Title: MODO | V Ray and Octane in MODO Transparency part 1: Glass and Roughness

Yum, yum! Greg here from Pixel Fondue. I've got another video in my MODO, Octane, and V-Ray series. This one deals with transparent materials. So I've actually broken it down into 3 videos because I know how bored you guys get. And it takes a while to get through this stuff. So the first video covers just pure straight transparent surfaces like glass, like clear glass, and also rough or refractively rough surfaces like frosted glass. And the second video covers dispersion, not so long, but deserves its own video. We all like dispersion. And the third video covers absorption. So these guys here show all 3 of those properties, but you mostly see absorption. So if you like pink dragons, let's jump into the first video right now.
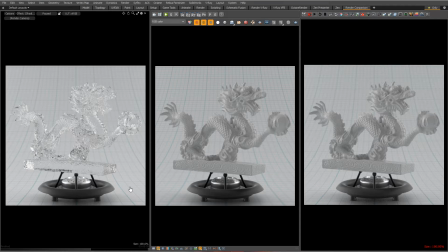41s
Transparent and glass-like surfaces get their look or their appearance from quite a few different channels or different factors that come into play. Not least of which is, of course, transparency. So the transparent amount affects the look. The index of refraction, the amount the light rays bend as they pass through material, affects the look.
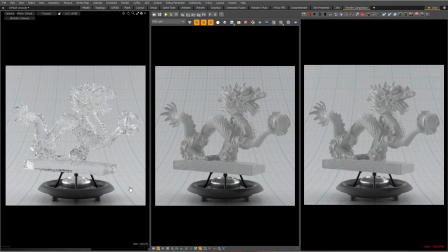58s
The refraction depth in your render settings, how many bounces you get or how many different surfaces a ray penetrates is going to really affect your look as well. And then there's things like absorption and dispersion and roughness that are all going to affect the look of your glass-like or transparent material.
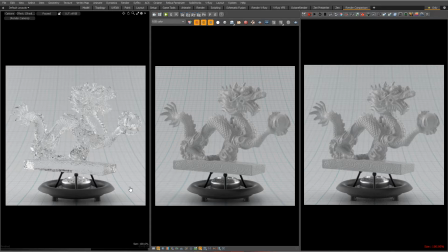73s
And Octane, V-Ray, and MODO support all of these features, and I'm going to cover all of those features. So this may take a while, which is fine because I am, if nothing, but comprehensive.
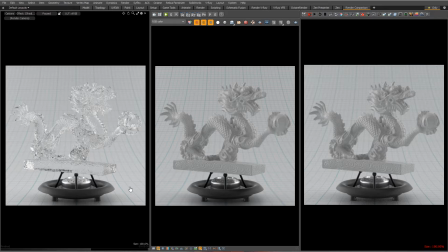85s
So starting off with MODO, actually I'm going to go over this scene really quickly. There's a few setup things in Octane that you should refer to the first video. I'm not going to go through them all here, but refer to video number 1. The scene itself has this image as an HDRI.
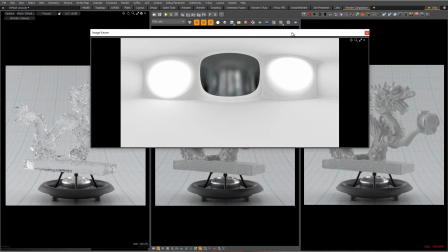99s
This is the soft tint image, comes with MODO, and that's a nice neutral HDRI that gives some reflections and some nice fill lighting.
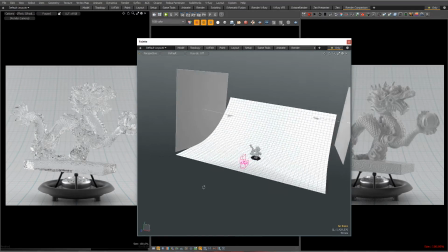105s
I also have some area lights in this scene, but I moved them. I moved them over to the side like that.
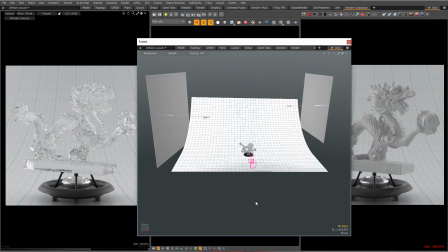110s
So when you light glass, you need to do a couple of things.
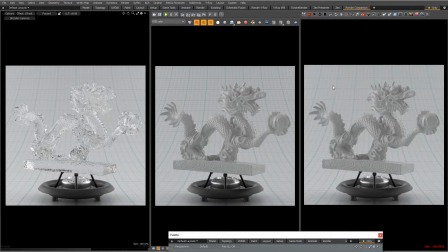113s
You notice the background is much dimmer than in the previous videos, and we need to get some separation between the foreground and the background.
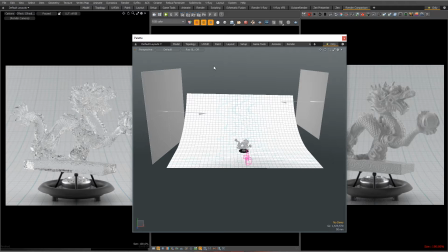120s
Glass lighting also needs to be done generally from the sides or below or above. You typically don't light glass or transparent objects with the typical 3-point lighting system.
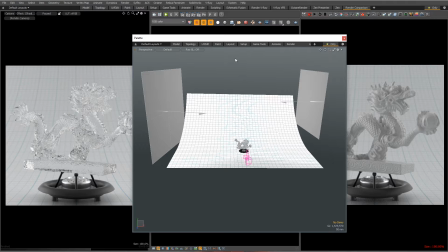132s
You can, but typically glass items are lit a little bit differently. And here I've got glass, these bright area lights coming in from the side and getting some
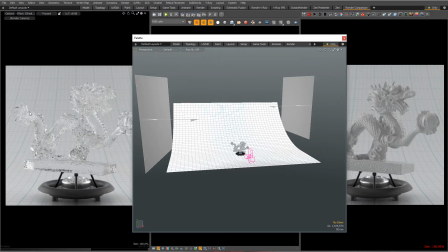142s
reflections and refractions on the edges here to bring a little definition to the dragon.
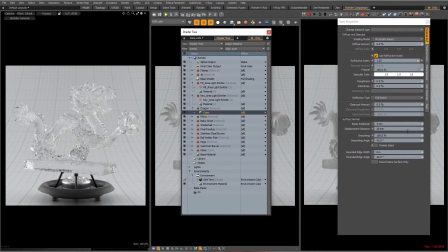146s
So let's talk about our glass material really quickly. Diffuse amount to 0, similar to metals, right? No diffuse amount in a glass material. Refractive index. So glass can have a refractive index, depending on the type of glass it is, anywhere.
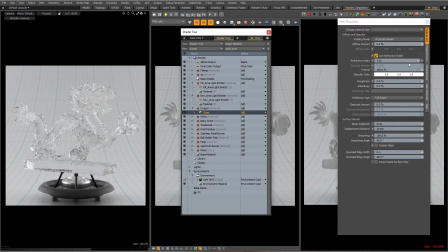159s
It's generally in the area of 1.5 to 1.6, so I have 1.52 here, which is a pretty common refractive index for like a crown glass. Fresnel 100%, which I think should be accurate for glass. Specular color, that's the reflection color, of course, white for this glass. No roughness. Now, MODO, of course, separates refractive roughness and reflective roughness.
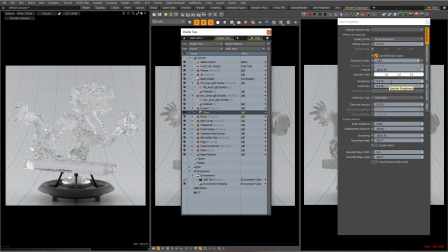178s
This is reflective roughness of 0, so sharp reflections on the glass, and a refractive roughness of 0, so no frosted glass look. So we'll get to that later, but that's refractive roughness. No dispersion, no absorption, and a transparent color of white.
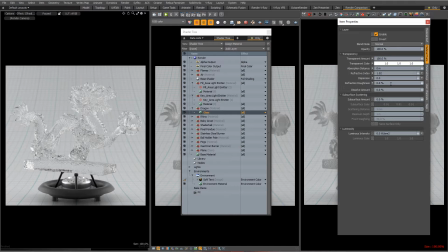195s
So there it is, very simple, typical glass material, and that's what you get, that dragon right there.
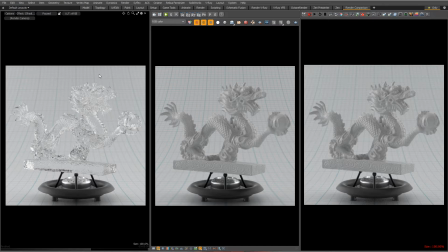201s
With the area lights on the side, the background is dimmed a little bit, so there is a little bit of separation between the foreground and background. You can see this base here refracted through the dragon's glass base, that dark line. But you really do lose a lot of detail in the dragon's face. You can't really tell what this thing is, so it's not a great looking image.
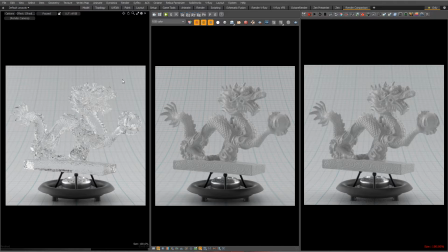218s
So if, moving forward, we'll look at some of the other channels we can deal with to make this a better looking image, but let's just see how Octane and V-Ray deal with this standard glass material in MODO. Okay, so I'm going to be doing some time-lapse rendering on this on the MODO side, because even with 16 cores, MODO rendering dispersion or refractive roughness is going to be very slow.
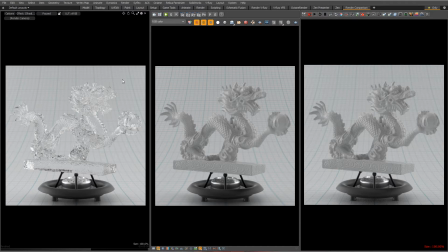237s
Octane and V-Ray RT GPU are actually fast enough to do this live, even with really rough refractions and multiple bounces.